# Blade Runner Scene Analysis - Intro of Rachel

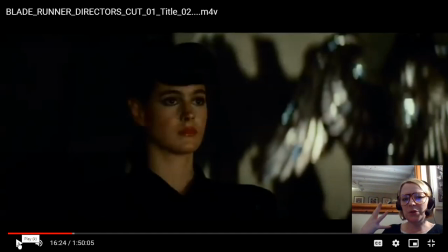(4:04)
Ridley Scott said that he wanted her makeup to look quite severe but beautiful, like Hedy Lamarr, an actress from the 1930s. So this is a femme fatale look. And she looks very much like an 80s businesswoman with these enormous shoulder pads.
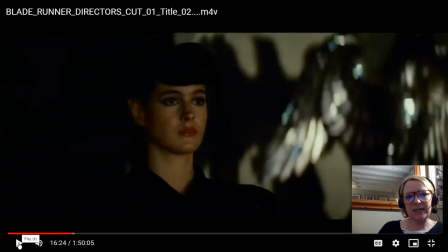(4:20)
So the silhouette is very 80s meets 30s or 40s.
Do you like our owl?
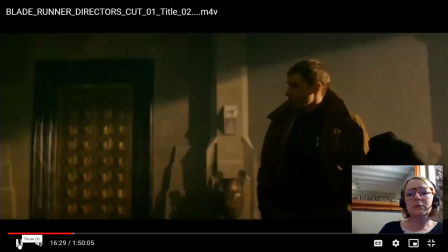(4:30) It's artificial.
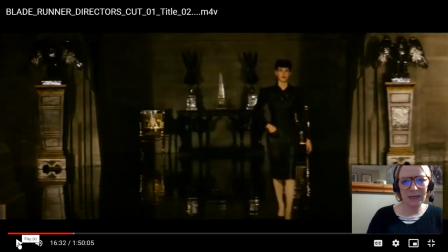(4:34)
This walk that she does here towards the camera reminds me a little bit of Madeline walking towards the camera in her introduction. We've got this symmetry either side as well, and she is completely in tune with the mise en scène.
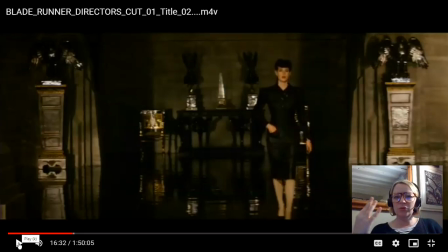(4:49)
Her costume, the colour of her flesh, the colour of the walls, the colour of her costume, the colour of the ornaments, it all matches. So she is part of this world, and she has a very masculine look.
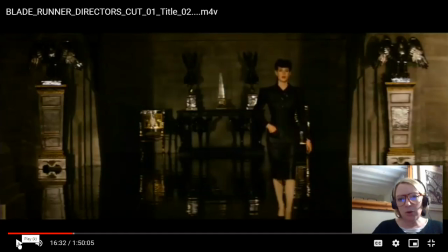(5:02)
This walk of hers with her hand on her hip, very robotic, and her beauty is kind of fragile and doll-like.
She is perfect. Of course it is. Must be expensive.
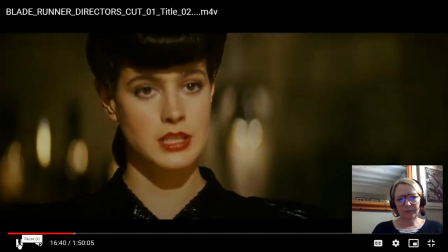(5:19) Very. I'm Rachel. Deckard.
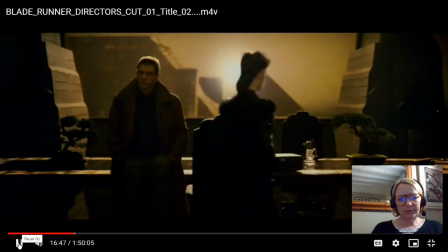(5:25) It seems you feel our work is not a benefit to the public. They don't blink very much.
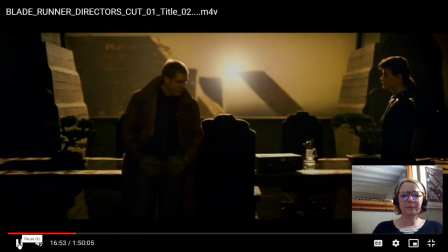(5:30) Replicants are like any other machine. Replicants. They're either a benefit or a hazard. If they're a benefit, it's not my problem.
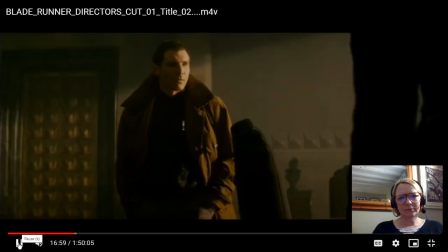(5:37) May I ask you a personal question? Sure.
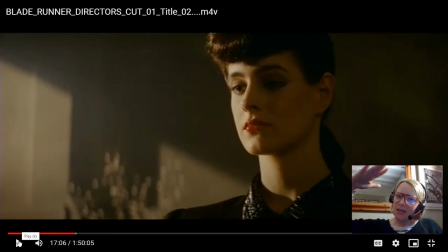(5:47)
So in terms of proxemics, he goes to a lower position. We are now looking up at her. She has the power. She is asking the questions. Okay, so this strong, powerful woman strides into the scene.
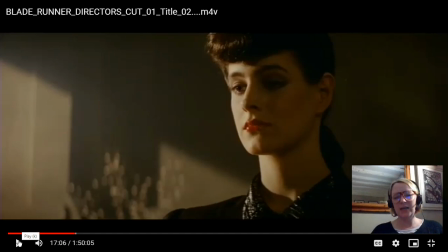(6:03)
She doesn't just walk into the scene, she strides into the scene wearing really nice shoes. And she is asking the questions. She is in control. She is this epitome of like this 80s businesswoman. We are in the second wave. Well, we're past the second wave of feminism now.
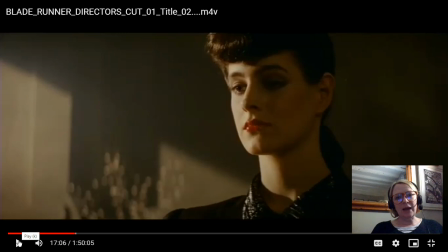(6:23)
We're now in the 1980s, so we're looking at businesswomen who want equality in terms of the context, and that's what we're seeing here with Rachel.
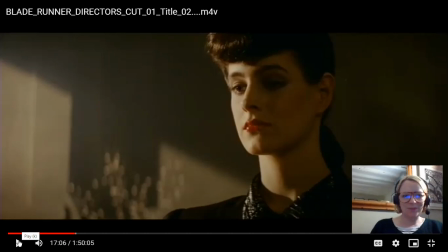(6:36)
Sorry, the dog is just being a nuisance down here. Good boy, Buster, be good.
Have you ever retired a human by mistake?
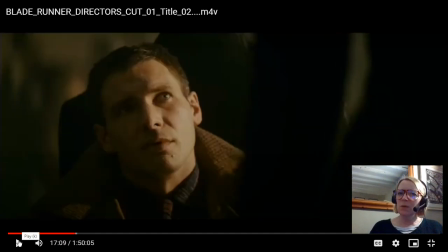(6:44) What a funny question to ask.
She's obviously starting to process and be thinking about being a human, being a replicant.
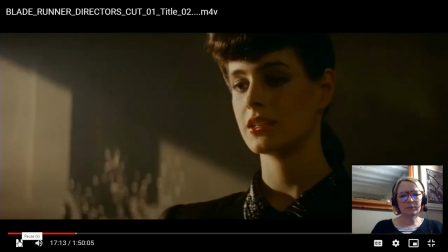(6:57) No. But in your position, that is a risk. Is this to be an empathy test?
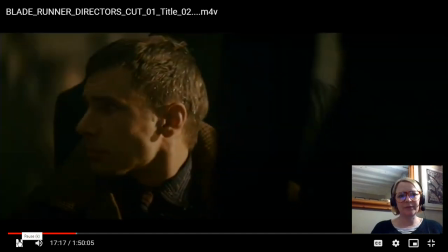(7:02)
Here he is. He's the man.
Capillary dilation?
Same entrance, same sort of like direction as Rachel in the beginning. And those big glasses give him this kind of like exaggerated, that retina flare that we get.
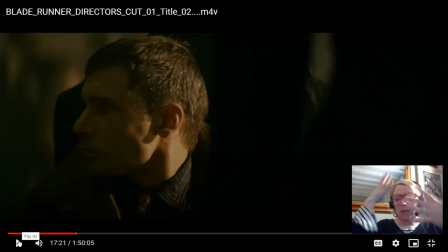(7:19)
So we know who's a replicant. We get that effect with him because his glasses are so big. They kind of like mask his face, but they also give that refraction. That's the word I was looking for. The refraction of light that we recognize as an indicator of being a replicant.
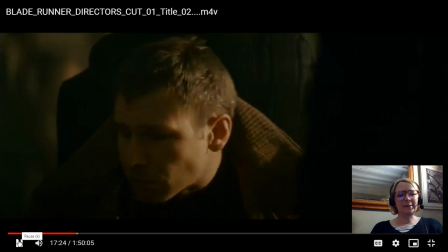(7:35) Fluctuation of the pupil? Involuntary dilation of the iris.
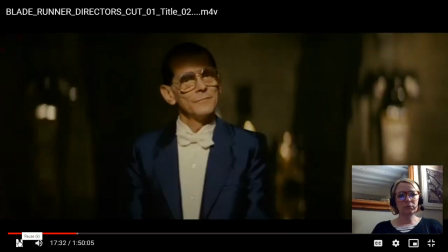(7:43) We call it Voight-Kampff for short. Mr. Deckard, Dr. Eldon Tyrell.
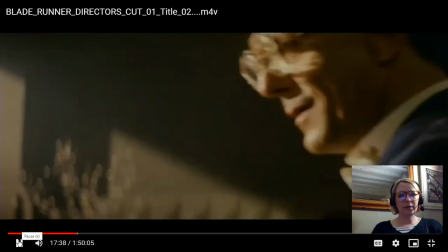(7:49) Demonstrate it. I want to see it work. So, Where's the subject?
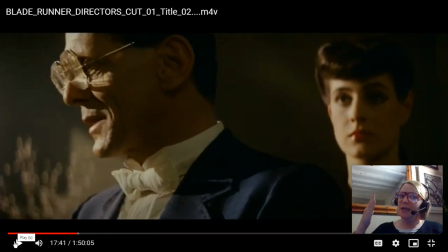(7:55)
so in terms of proxemics, he steps in front of her. This is a shallow focus, so she steps out of focus. He is now the primary focus of the shot.